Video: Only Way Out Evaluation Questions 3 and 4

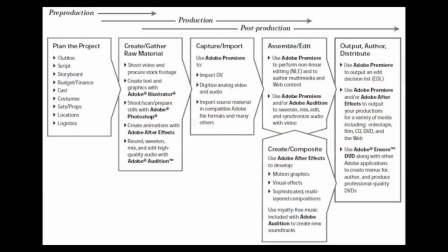4:12 We use these types of technology throughout all stages from pre-production to post-production of our media product.
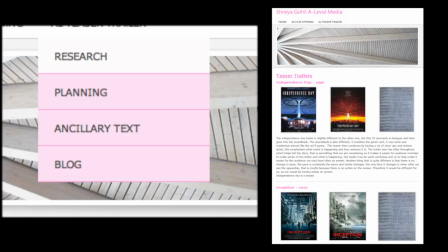4:19 In the pre-production of our media product, which included the research and planning stages, we didn't use a variety of technology.
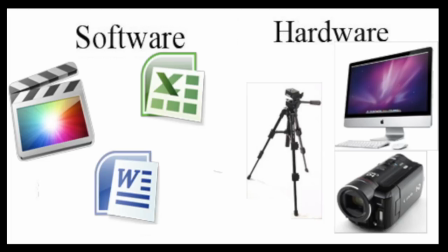4:26 However, we did use both hardware and software materials. The two main technologies for pre-production we used was the camera and the Mac.
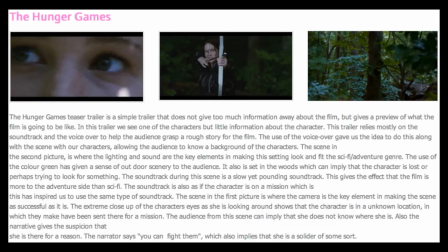4:35 We used the internet to collect secondary images of our inspirational films we wanted to analyse, and posters of the films we looked at.
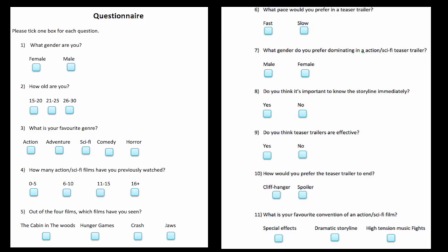4:42 We also used Microsoft Word and Excel to present our questionnaire and the results.
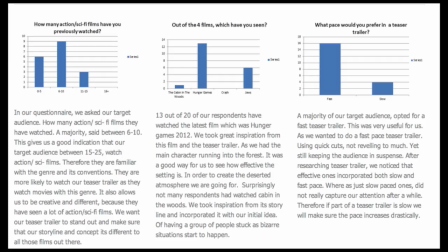4:48 In the planning section most of our images were primary images that we took of our mise en scene.
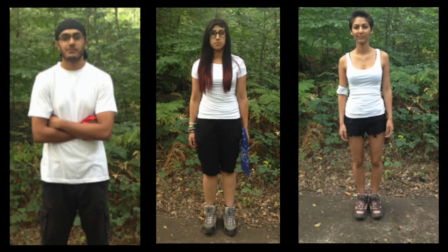4:53 For example we took pictures of the costumes our characters would be wearing,
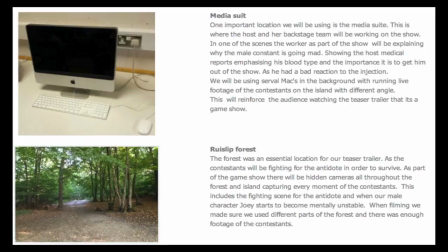4:57 the setting and location of where the film would be set and the props we used which would be used in our teaser trailer.
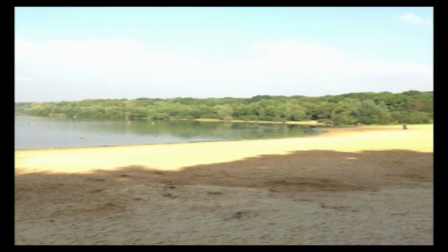5:04 The reason we took pictures of our setting and location was because when I went to Ryslip Lido I wanted to show my group what it looked like.
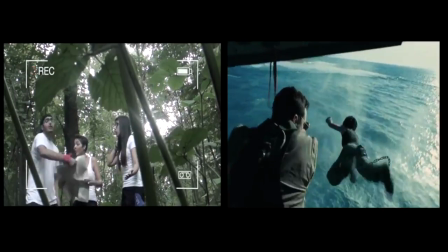5:12 Ryslip Lido was best suited for our teaser trailer as it looked like an isolated island.
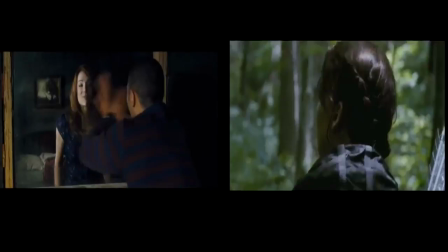5:17 This was a reoccurring convention when we looked at similar films as they were all set in abandoned areas.
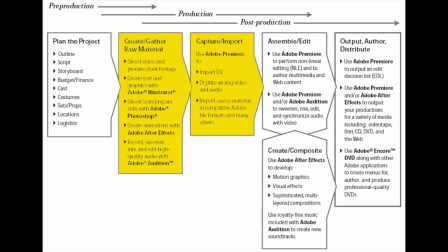5:23 In the production of our teaser trailer both hardware and software played a significant role.
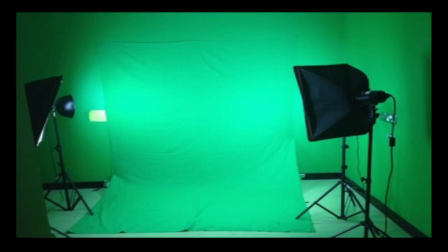5:28 Hardware materials we used were a camcorder, tripod and the green screen. We tried to experiment with the camcorder angles to create more effective shots.
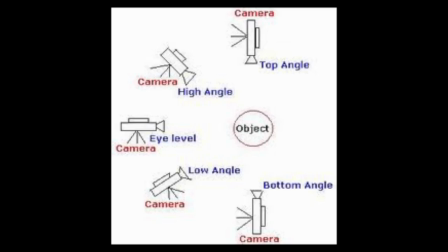5:37 The tripod was especially used to get high angle shots.
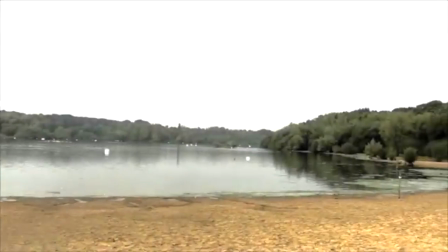5:40 Using the tripod helped us reach a professional level as our footage was steady and had different angles and shots.
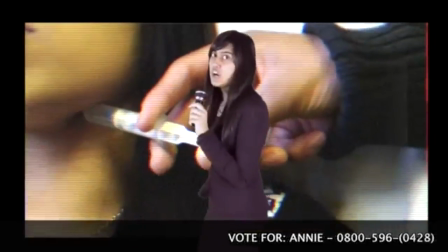5:47 The green screen was used when the host was talking in front of the screen. In the post-production stage we mainly used the software Final Cut Pro.
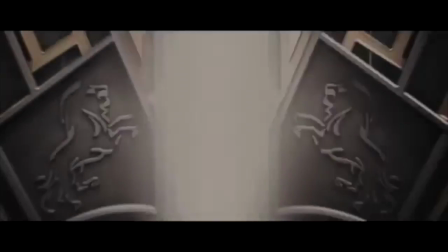5:54 We also used the internet to rip the idents and audience preview screen. As mentioned above we used the green screen in the production stage.
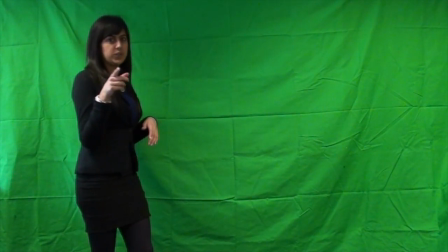6:02 However we had to cut out the background as we wanted to replace the background with a screen showing some footage we had filmed of our characters.
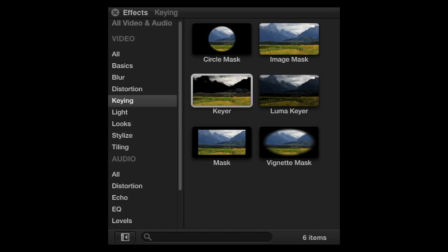6:10 To get rid of the green in the background we used an effect called chroma key.
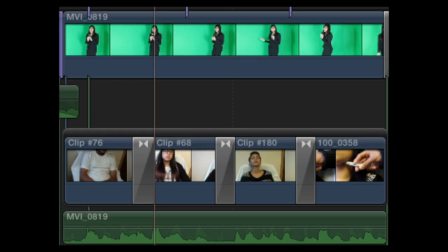6:15 The chroma key is a digital technique by which the colour green in our footage can be
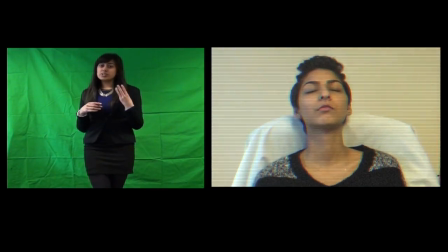6:20 replaced by another footage of the characters to make it look like our audience were watching a reality TV show.
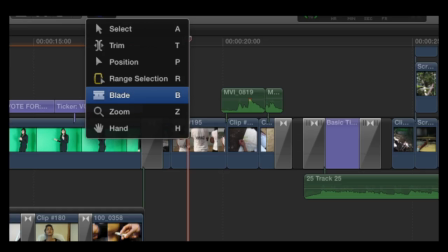6:26 Our two main tools used throughout the post production stage was blade and trim.
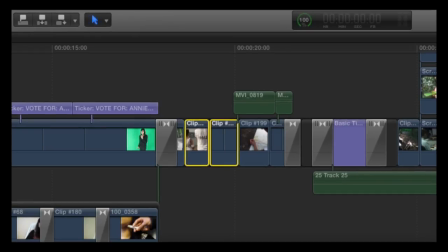6:30 We used the blade tool so we can split our footage and audio clip in two or remove a segment of our clip. clip.
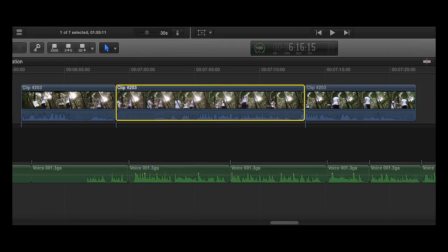6:36 This tool gave us the option to pick and choose certain parts of the clip we wanted to show in our teaser trailer.
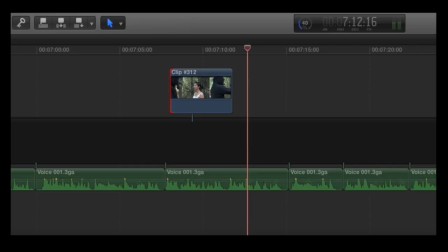6:42 The trim tool was as important as the blade tool as we could trim clips without splitting the clip in two as this would leave gaps.
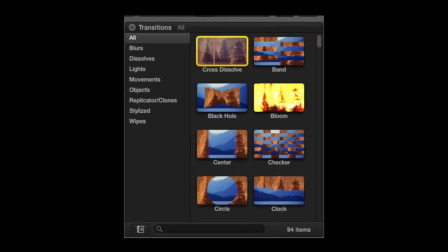6:50 Transitions is a technique we use in the post production process for our teaser trailer by which two clips are combined.
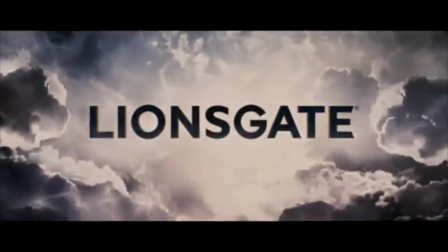6:57 The transitions we mainly used were dissolves and fades. This was to convey tone or mood or separate parts of the story.
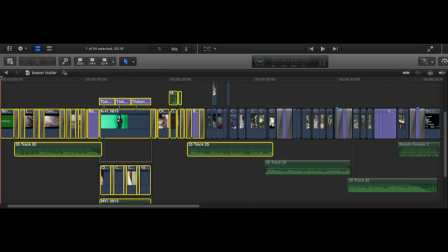7:04 We wanted to separate our teaser trailer into three sections. The beginning which showed and explained the reality TV show. The middle shows where bad events were occurring. This was also split by the use of titles to explain what the next clip is about.
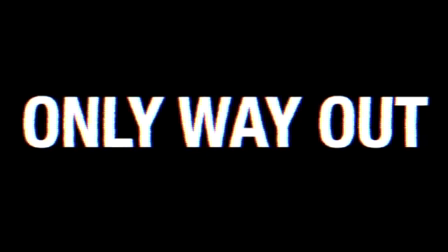7:18 The end of the teaser trailer portrays when everything becomes worse. As events would get worse we wanted the speed of our clips to match.
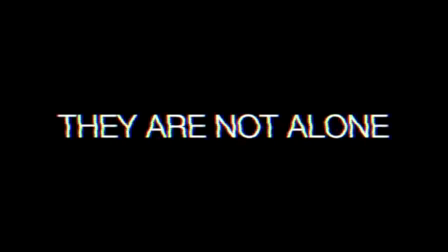7:26 Therefore near the end of our teaser trailer the clips would increase in pace and cut quickly to the next. We increased and decreased the motion of some of our clips by clicking the retiming tool
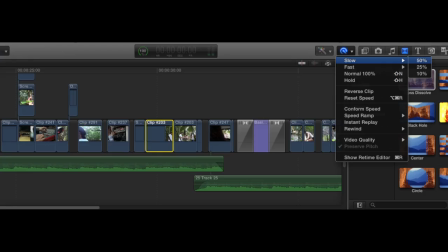7:36 and select either slow or fast and adjust how fast or slow we wanted the clip.
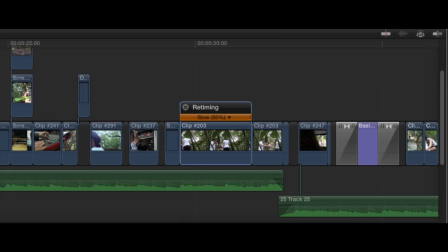7:41 Retiming the clips created a dramatic effect and increased the tension of our teaser trailer.
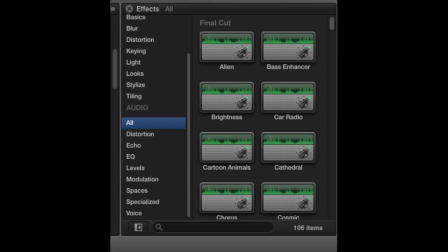7:46 Visual and sound effects used were essential in our teaser trailer as this would create a different atmosphere and mood.
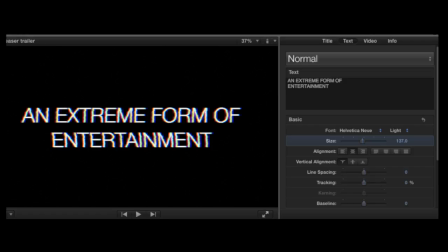7:52 The fonts we used on the titles were very noticeable. It was called bad TV transmission. This was used to create a fuzzy effect suggesting an uneasy atmosphere.
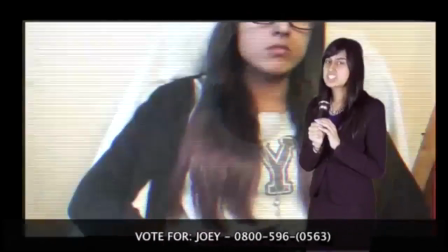8:01 We also used bad TV behind the host to show they recorded the characters to get their injection.
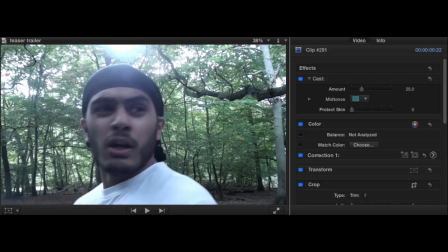8:07 This was also used to create the same effect. All clips had a slight effect called cast.
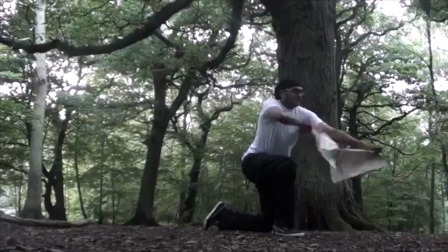8:12 This created a dirty green look with a cold blue tint at the back to make it look dark.
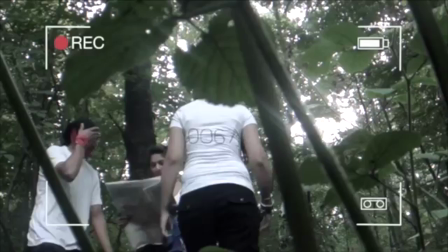8:17 We also used another effect called camcorder. This showed that the characters were being watched.